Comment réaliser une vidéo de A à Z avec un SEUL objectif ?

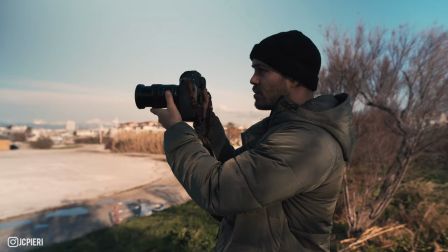Donc là j'ai fait tout simplement un plan où je me suis mis exactement comme ceci et j'ai tout simplement filmé mon cadrage comme je le souhaitais.
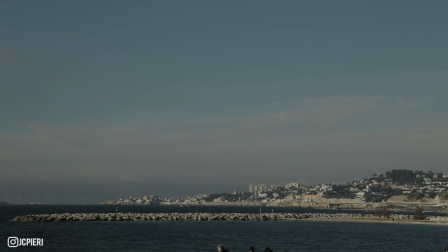L'avantage ici par exemple je me suis mis en 100 fps, ça me permet en fait comme je n'ai pas de trépied, d'être le plus stable possible.
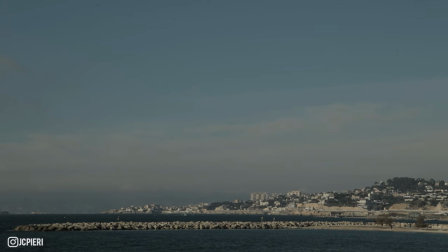Alors déjà juste avec la stabilisation de ça, ça fonctionne bien. Vous pouvez verrouiller vos coudes comme ceci et déjà l'appareil photo ne bouge beaucoup moins. ici j'ai ma stabilisation et en plus on est en 100 fps donc ça stabilise encore plus et si vous voulez vraiment stabiliser encore plus après avec la post-production ça bougera pas du tout on aurait dit on dirait vraiment un trépied là j'ai fait un autre petit plan juste à côté
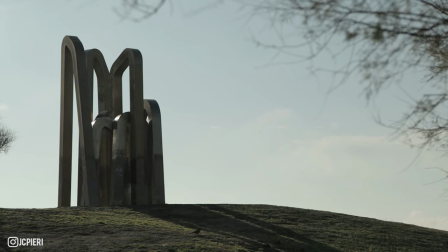ici pareil j'ai utilisé en fait le décor qui avait au niveau de l'esthétique ça m'intéressait et là par
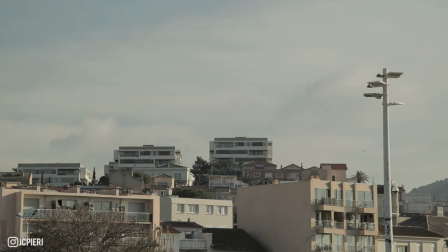exemple aussi j'ai fait un plan avec les bâtiments et le ciel au dessus donc après je verrai en fait au niveau du montage qu'est ce qui va être le plus
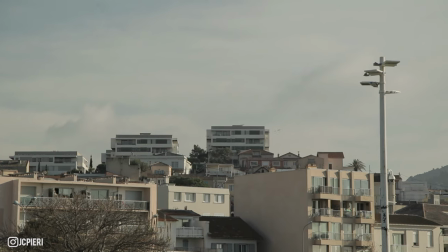intéressant pour mon titrage selon le titrage que je vais mettre aussi donc voilà c'est des idées de plans après ici ça dépend le décor que vous avez à vous de trouver des endroits un petit peu unis pour pouvoir mettre ce type de choses ensuite maintenant on va passer un peu aux plans de coupe moi les plans de coupe que j'aime bien faire c'est soit des éléments sur ce qu'on filme donc par exemple ça va être sur le vélo ça peut être des plans de coupe sur les visages des personnages ou alors tout simplement l'environnement qu'on a autour de nous ça peut être un peu le béton avec le skatepark ou aussi la nature avec des feuilles jouer avec l'éclairage etc donc c'est ce qu'on va essayer de faire là on est plus côté nature pour le moment donc on va faire quelques plans de coupe ici et après on va aller
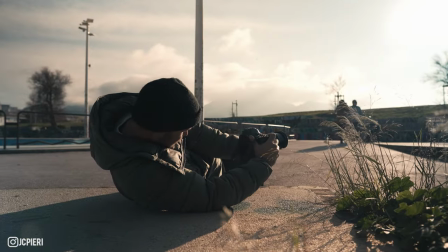faire les plans de coupe côté béton alors là pareil aussi au niveau des plans de coupe essayer de trouver des trucs qui sont pas trop écrasés dans l'image là j'ai utilisé vraiment c'est juste
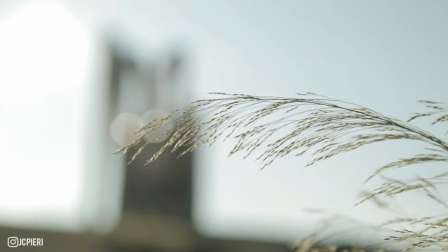cette petite feuille qui a ici avec le soleil derrière j'ai mis mon boîtier en manual
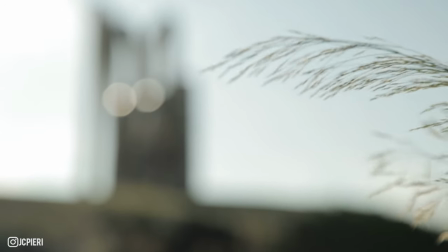focus j'ai fait le focus manuellement moi même sur la feuille ici ce qui permet de pas avoir l'appareil qui pompe entre le décor derrière et la feuille qui a ici voilà donc ça aussi c'est des petites techniques et maintenant on va on va essayer de faire deux trois autres trucs. Alors là même principe on va jouer vraiment en contre-jour avec le soleil c'est vraiment le truc que j'aime beaucoup faire avec les plans de coupe
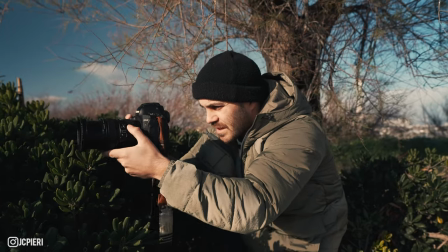ici ce que je vais utiliser aussi c'est quand j'ai mon objectif qui est stabilisé je vais pouvoir me déplacer lentement comme ceci et
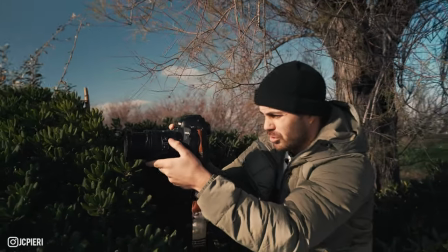avoir un espèce en fait vraiment comme si on avait un rail et comme on est aussi oula en slow motion et regardez ça fonctionne super bien ici un
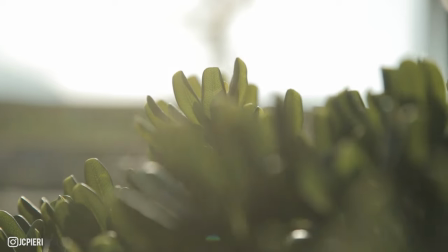plan comme ceci et on voit un peu le flair du soleil se déplacer à l'intérieur et voilà donc là ça fonctionne super
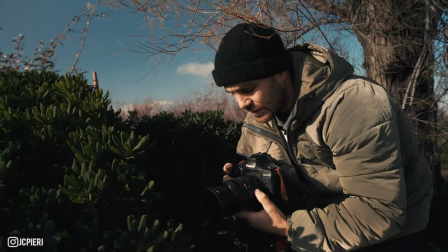bien avantage aussi ce qu'on peut faire avec le 24 105 c'est avoir un zoom donc après à vous d'être vraiment fluide dessus
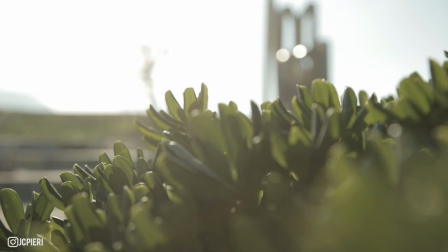mais on va faire le même plan donc là moi je suis en manual focus j'ai fait mon focus sur la plante où je voulais le point et
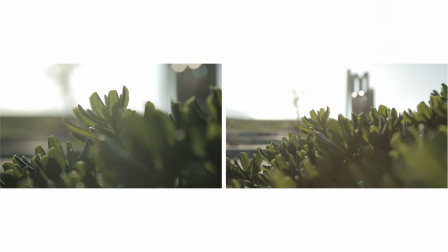là je vais zoomer légèrement comme ceci dans mon image et en fait et ben peut-être que pour vous
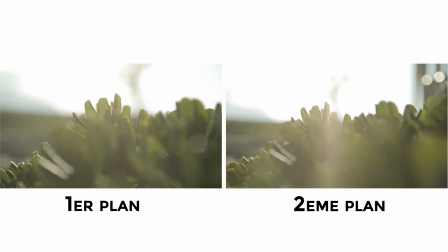esthétiquement ça change tout moi je trouve que ça change tout et que c'est beaucoup plus beaucoup mieux que le plan juste avant ça donne un petit peu plus de rythme on se rapproche
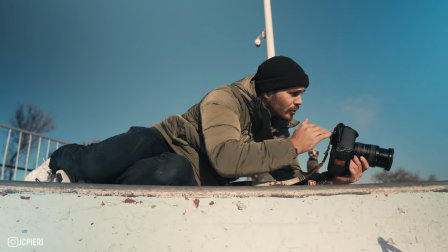maintenant de la partie béton et là par exemple Comme je vous ai dit tout à l'heure, filmer à la hauteur des éléments.
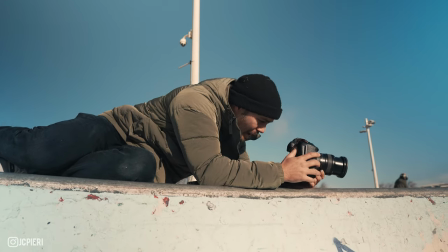Donc là on se met à la hauteur du coping, ces barres là s'appellent des coping. Et pareil, là ici je vais cadrer un petit peu ce coping là.
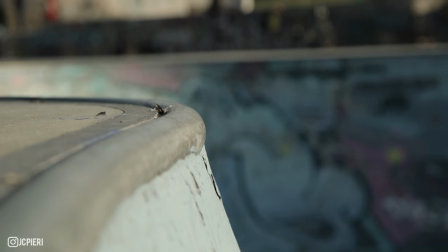Et puis voilà, tout simplement j'ai bloqué mon focus sur le bout de l'angle. Et je peux même faire bouger un petit peu mon focus pour pouvoir avoir quelque chose de différent.
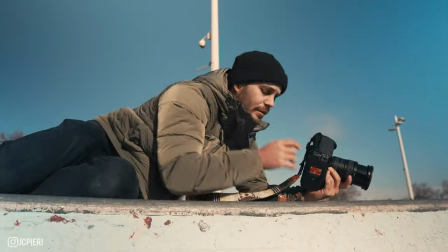Voilà, donc là ça me fait un premier plan de coupe aussi avec du béton. On va pouvoir essayer de faire des plans peut-être sur la peinture qu'on va pouvoir voir en bas.
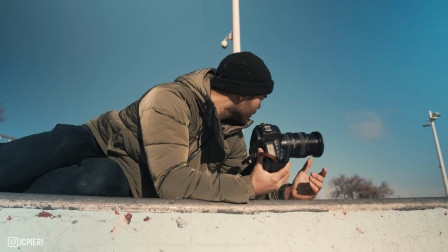Et sur ce qu'il y a autour, peut-être les lampadaires, on va faire un petit plan lampadaire. et puis ensuite on va aller voir directement les riders faire des plans sur le vélo et ensuite sur leur visage
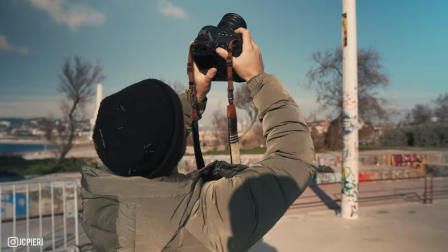Donc là par exemple je vais faire un plan lampadaire plan large et regardez je tourne un petit peu je pivote comme ceci dessus
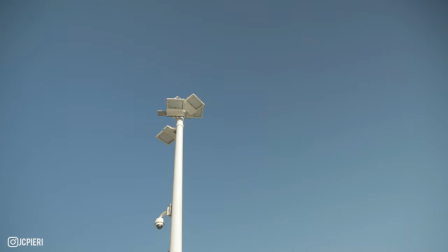et en fait je vais faire exactement le même plan en beaucoup plus zoomé on refait bien le point dessus